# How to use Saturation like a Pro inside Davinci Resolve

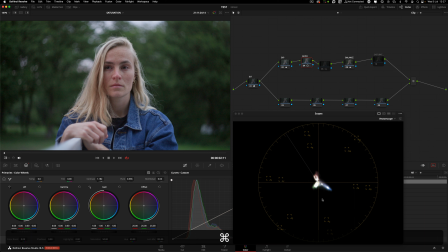238s
So if you want to add contrast without pushing or saturating the colors, maybe because the colors are already too saturated, depending on what you shoot, if you're working with color lights or whatever the situation is, that the Rec 709 is already quite saturated and you want to add some punch but not increase the colors,
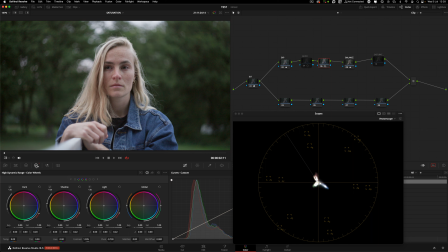258s
then the HDR contrast is your tool. That's a tip that I forgot to add in the previous contrast video. And now let's start with saturation. Cool.
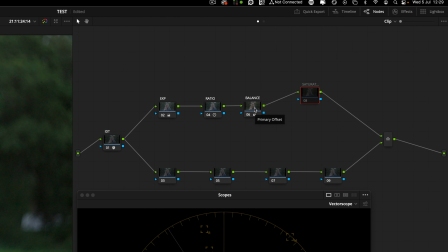272s
So we talk about contrast and balance, and just to reiterate about balance, that it's not
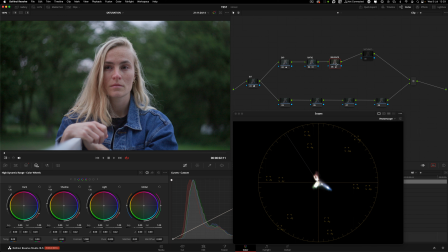280s
always to bring back an image to to make the whitest white,
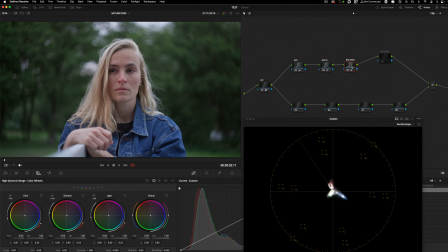285s
because that may not be the intention of the DP cinematographer. But yes, my personal aim with the balance, and I, as I said before,
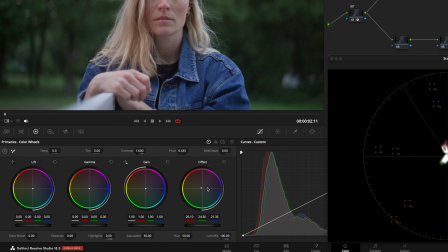296s
I use the offset wheel as an overall balancing of the image, not pushing certain colors in different areas, in the shadows,
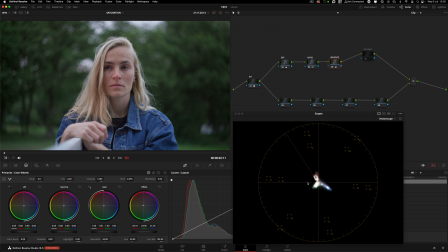304s
in the highlights. Just an overall balance is to try to maximize the color separation of the image. Yeah, once more, all towards blue, and this is more neutral, and by neutralizing it,
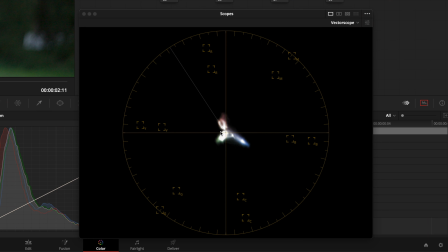317s
we're realizing that we are heavy in 3 quadrants, not in the magenta, and that's probably for good because we don't want magenta-ish skin tones.
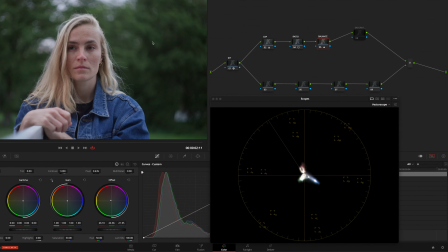328s
So we are clearly on the greens here,
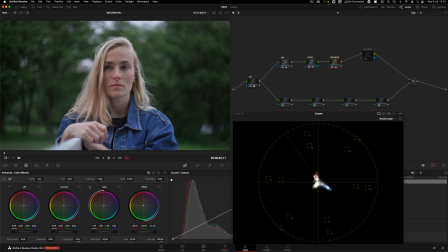331s
strong blues, and all the rest of the skin tones and hair here in the red and yellow, more towards the red quadrant. So that's the aim, to separate, to maximize color separation.
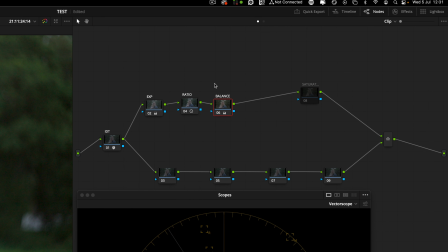344s
So once we get to this point, exposure, contrast, or the ratio of the contrast and the balance, then it puts me in a better position to start pushing these colors and saturate them or desaturate them.
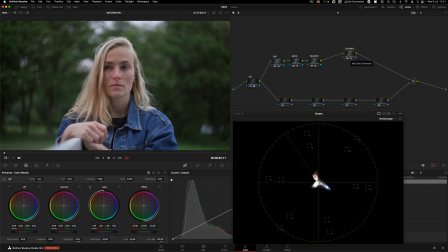358s
And I'm gonna show you about 3 to 4, maybe 4 with an extra 5 ways of tackling saturation within Davinci Resolve.
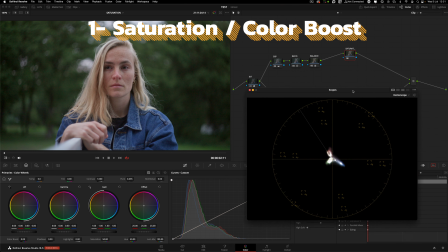368s
The easiest one, I'm gonna leave this up here, I'm gonna probably get it bigger.
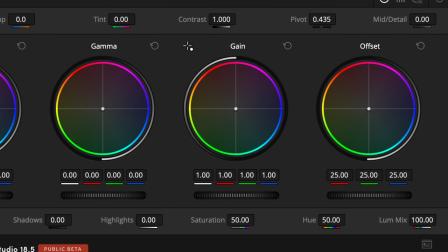372s
The most common is here in the primaries wheel, we have saturation. Yeah, so it's a dedicated saturation parameter for us to manipulate.
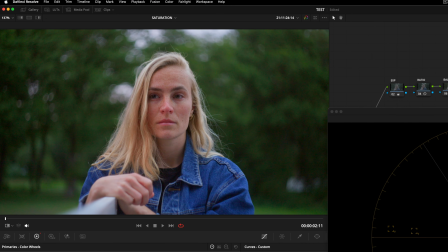382s
So as I push this saturation, let's go say 75,
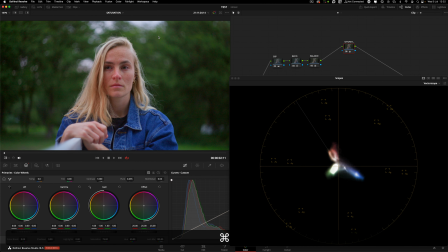391s
and I'm gonna do before and after. If you stay here for long enough, looking here,
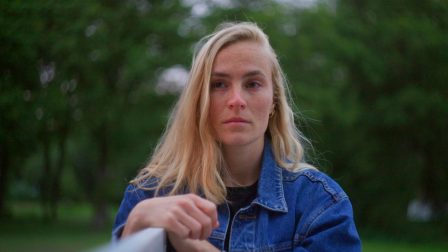397s
when I disable the node, you're gonna realize that it was too desaturated before, or maybe it wasn't, but it's because now your eyes are used to seeing what you're seeing right now. Yeah, so when I say, oh, this is almost black and white, yeah, on what's the log image now.
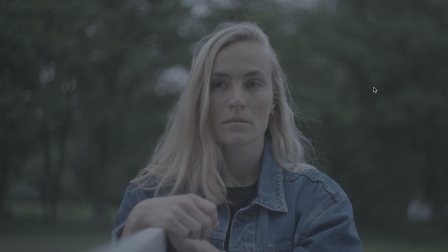416s
So if you go from a log image, right,
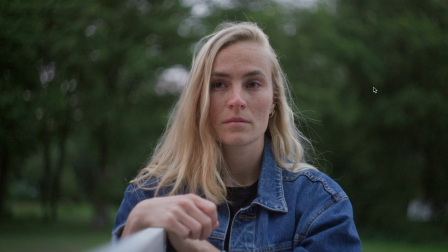419s
to just a Rec 09 with exposure ratio and balance control, it's like, it does look good. And then we have saturation, it's like, oh, colors are popping, maybe I like it.
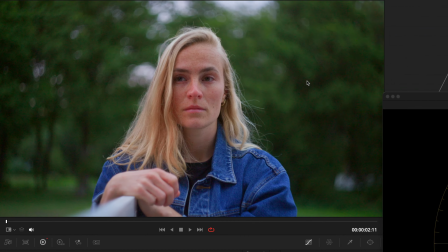431s
Oh, to the saturate is, I got a colleague that stands up, walks around,
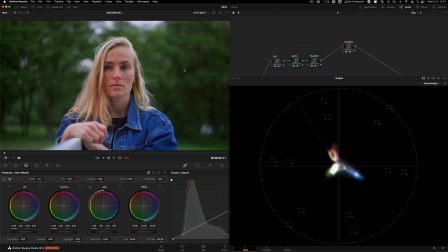437s
and comes back after 10 seconds and look at the monitor again after doing a change. So if you were to do that for every change you do to an image, probably you spend the whole day just grading one single shot. So although it's good for the eyes, I don't recommend that technique. Kidding.
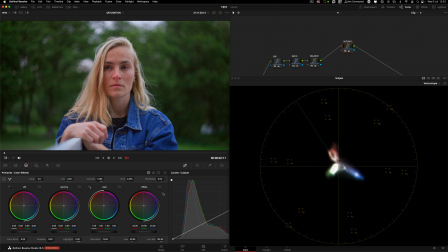455s
Cool. So we can see that all the colors are being saturated in an equal manner, and I'm gonna do it again.
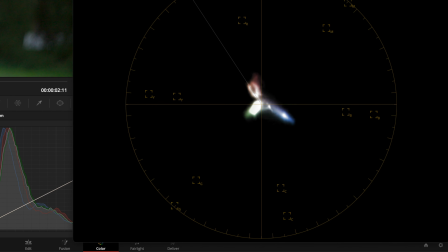462s
I'm gonna do it slowly, but pay attention at the vector scope this time and see how everything starts to expand equally. This not, the ratio from here to here didn't change, and that's 100%.